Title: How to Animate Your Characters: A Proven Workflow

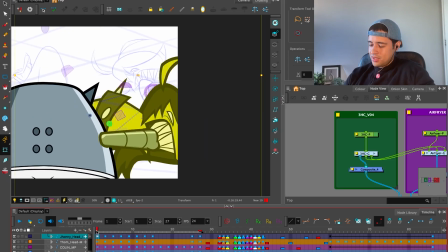3980s
Like those things, yeah, the fundamentals, basics, amazing. But as soon as you have some competence on that thing, go crazy, dude.
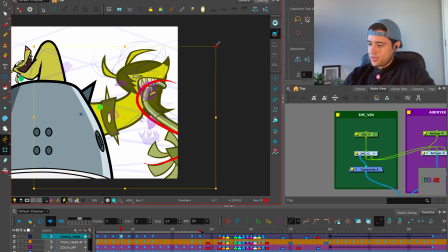3991s
Go crazy creating your own stuff without being afraid of anything. Boom.
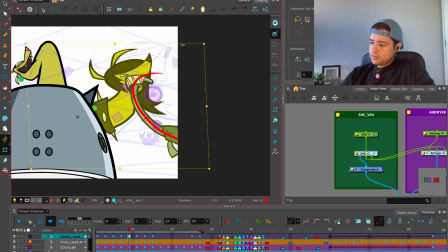And now here I want to make some roundness on the movement. Up, down,
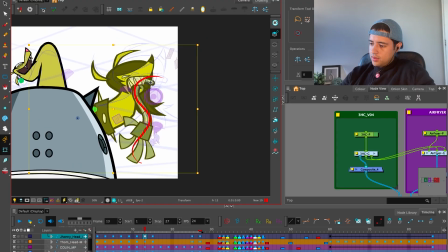down. Cool. Boom. Too much.
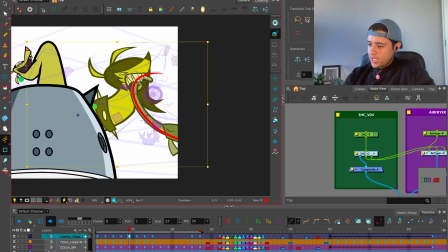4033s
Yeah, simple.
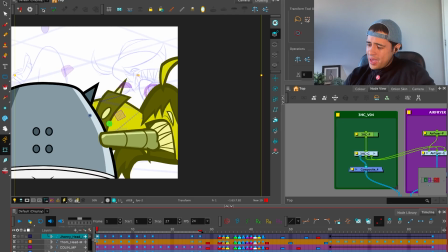4040s
Love.
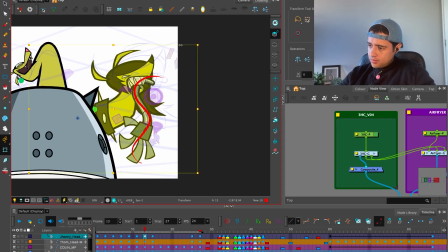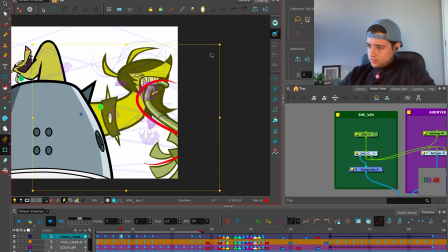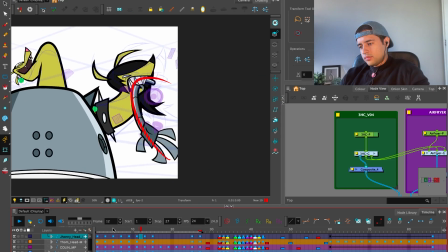4060s
Not overly. Bam, down. I will down, down, down a little bit.
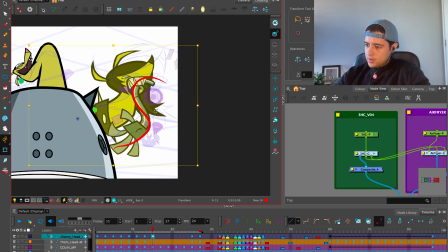4070s
Tiki. Up. Beautiful.
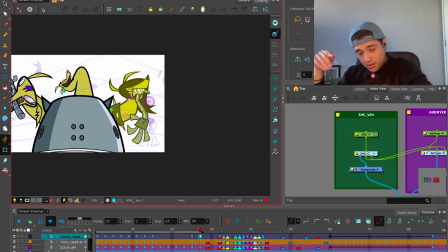4077s
And then I'm going to add the animation, the ears, and that will hide all of this limiting animation that I'm doing here.
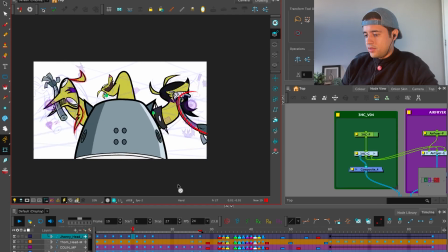4087s
Bam. Zoom. Zoom.
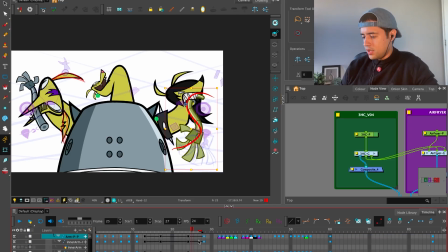4096s
Here, I don't want the movement of this arm to finish here, so I'm going to extend. There you go. Beautiful, beautiful, boom.
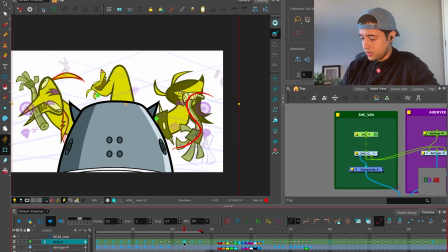4115s
Okay, before continuing, I'm going to put all of this on twos, twos, twos, twos, twos, twos, twos, twos, twos, twos, twos. Get rid of all the in-betweens that I might have.
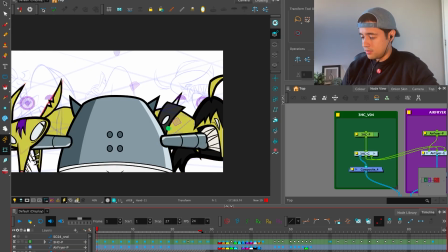4127s
So I'm pressing Shift E. That is my shortcut to getting rid of the twinning.
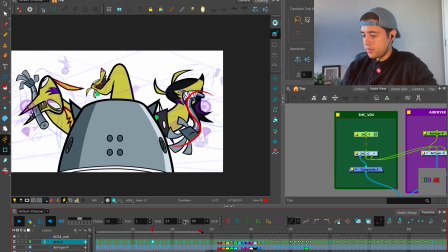4131s
Bam, bam, bam, bam, bam. There you go. Bam, bam, bam. Cool.
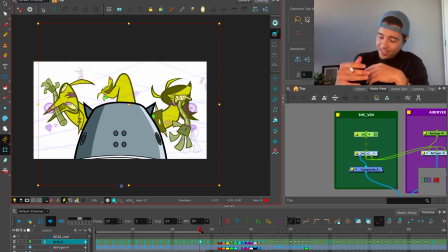4142s
Bam. So now I hide the thing that it's supposed to be this corner of the arm is supposed to be on this side, but because of the movement, it's unnoticeable unless there's someone picky getting there,
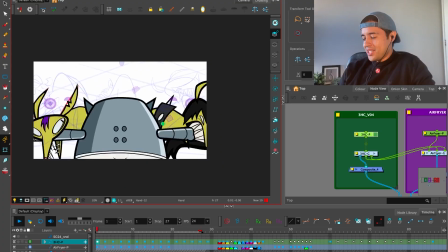4158s
analyzing every part of the animation. Cool. Time to animate the ears.
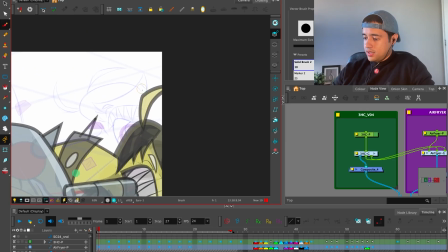4163s
So I'm going here in the layer of the ears and adding some animation, chilling here.
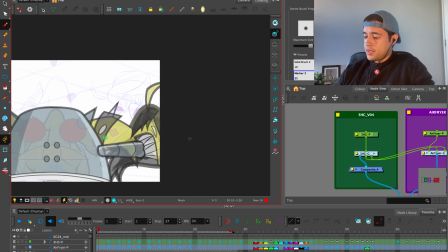4174s
So yeah, some thoughts that I wanted to share. This space, on this space. Boom.
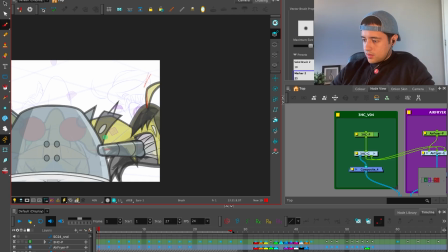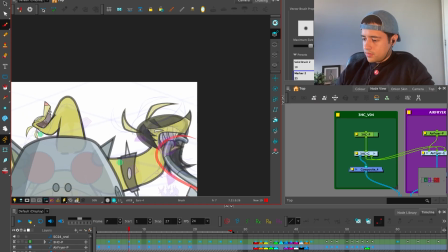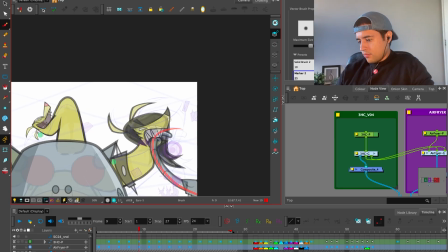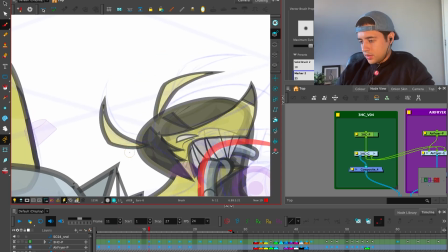4205s
more straight here, overshoot here.